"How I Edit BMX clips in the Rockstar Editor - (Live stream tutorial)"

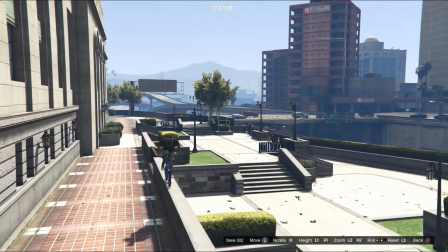could look nice if we just put, even if we put it,
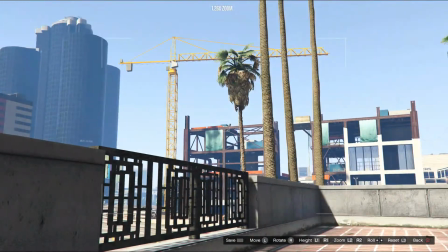oh, maybe, so we're going between these two palm trees here. Palm trees?
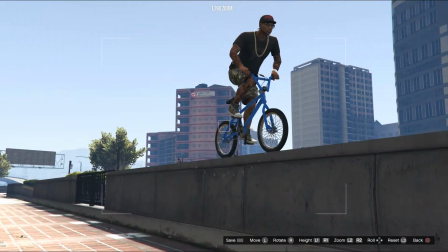Palm trees. So we'll maybe put it here. A little bit of tilt.
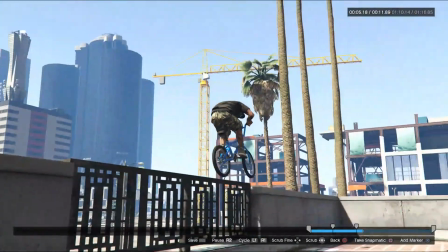Look at target player. And we're just going through the tree there.
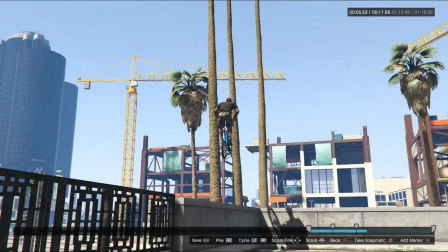So
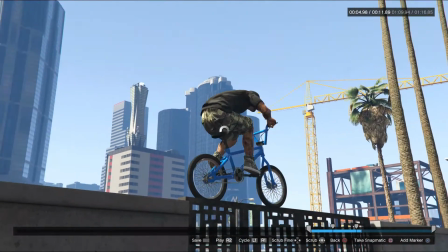It's actually quite cool running along that little rail there.
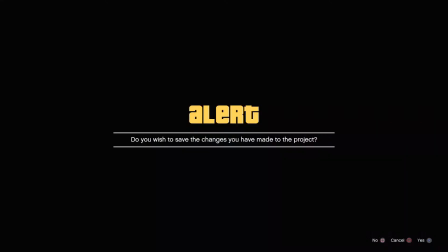So you could even at this point here, you could go 50.
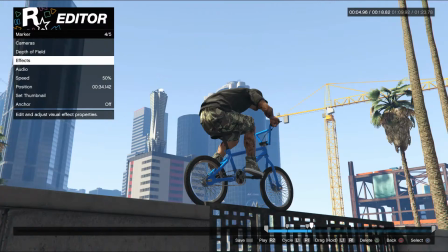Might not suit it though. So we might delete that one and just let that play through there.
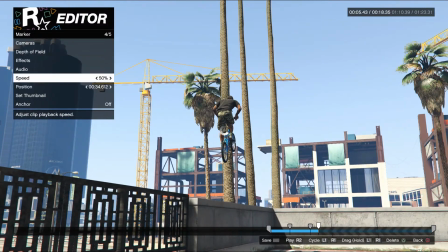But we might go 50 from here. You don't want your clips going too long, slow.
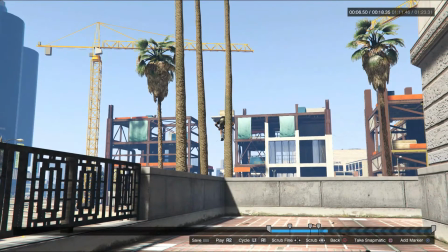Obviously it lengthens the clip right out. So 50 through that little gap there. And then back to 100.
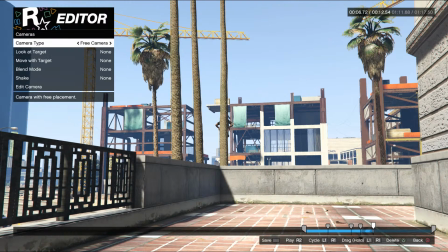And we might move that final camera just for a little street view here.
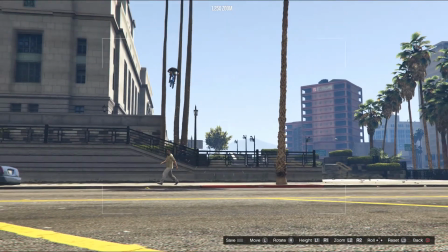And that, moving that there, so it gives a nice perspective of the height, well above the pedestrian there. And obviously the clouds behind the trees shows that you've gone through it.
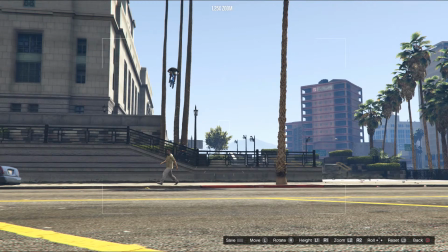And that brings a very basic street clip to life because it's very realistic.
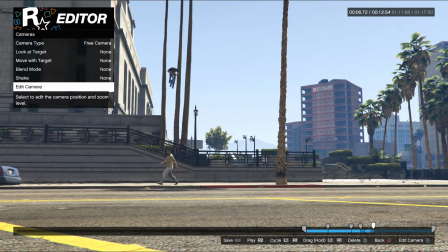So you wouldn't have to even put any track on that. You just let me land.
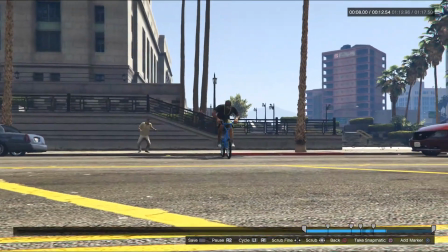You could probably look at it. You might even square it up a little bit here.
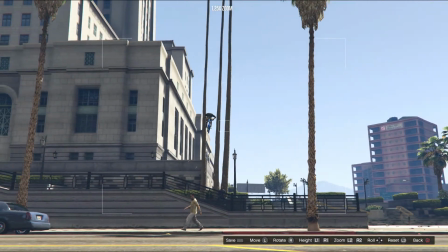So we might even square it up right so it's flush through the gap.
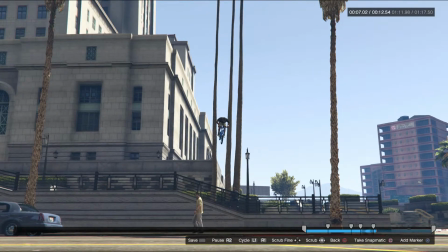And you just play it out. See, the pedestrian actually disappears at the end of that clip there. You want to avoid that shit.
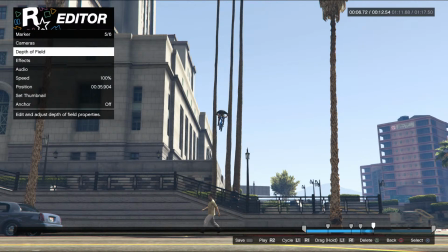You don't want people disappearing. You don't want items clipping in and out. Sometimes dumpsters are invisible, or pedestrians disappear, rubbish on the ground disappears, skid marks disappear, things like that. So you don't really want that. So to steer the view away from that,
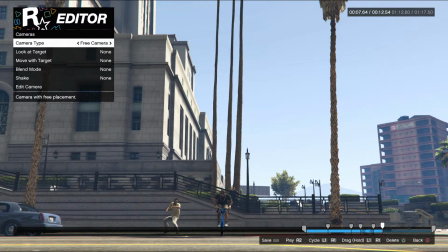you can have the character land, place another camera on the same spot, so you're not moving it, but then set it to look at player.
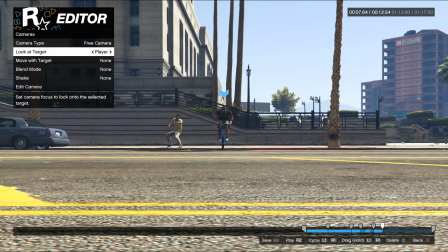So,
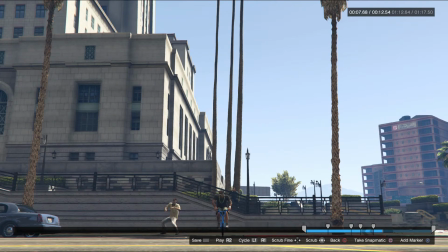oh, that's not right. That's not very right at all, is it? We might have to set it as look at player.
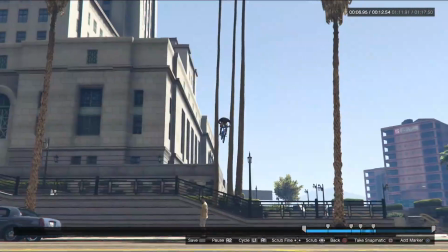But it's a nice tight angle anyway. So doing that,
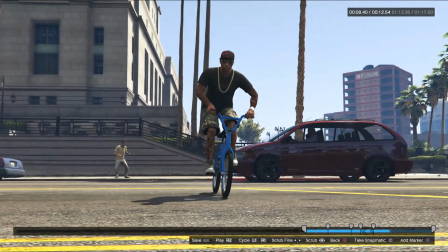setting it instead of static to look at player, removes the fact that the pedestrian in the background on the left disappears.
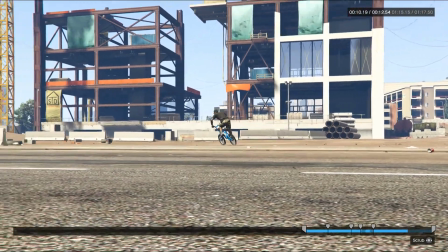And that's little things you can do to cover up things like objects clipping in and out.
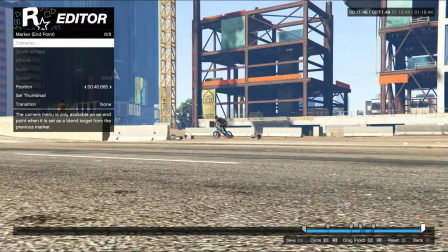So, like all the other ones, we'll just bring that back a bit to there. And that's a nice, simple, cool street clip.
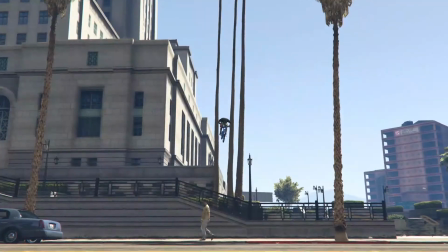Across the gap, riding the rail, between the trees, and then landing.
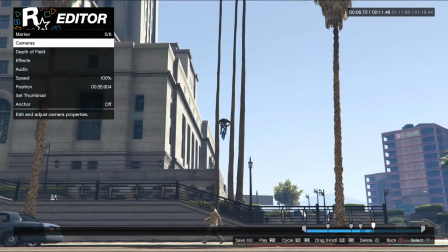I'm just wondering if...
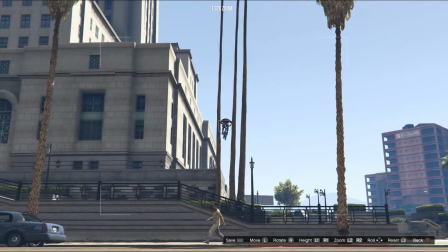I'm just going to look at how far that is, because we might be able to get a better perspective.
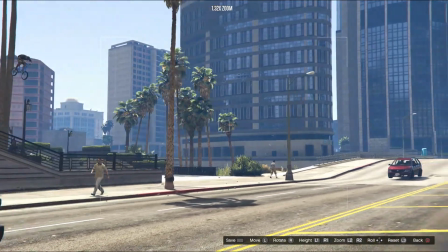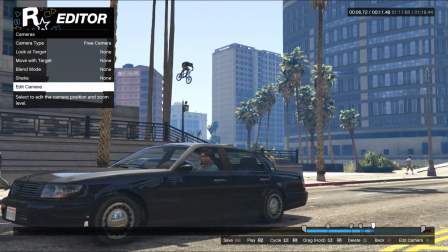Maybe like that, and then...
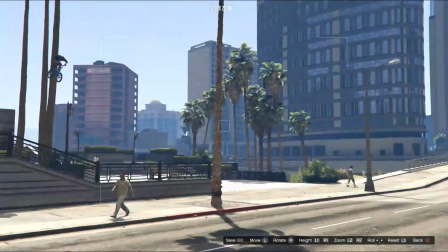No, I think I liked it better how it was, so I'll bring the camera back to the mid.
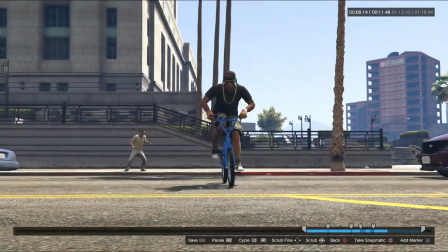Look at target selected. And then back.
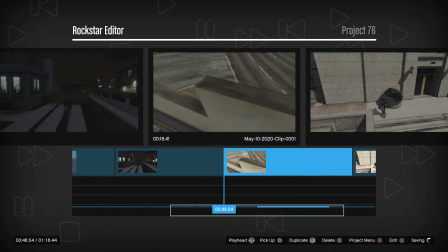Save that, and that's that one in the bag. So we've currently got 5 together.
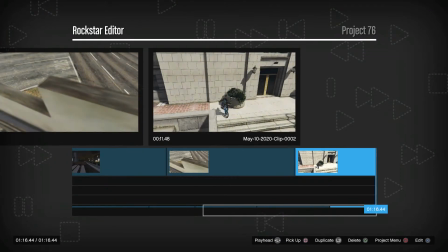3, 4, 5. And now we'll move on to the next.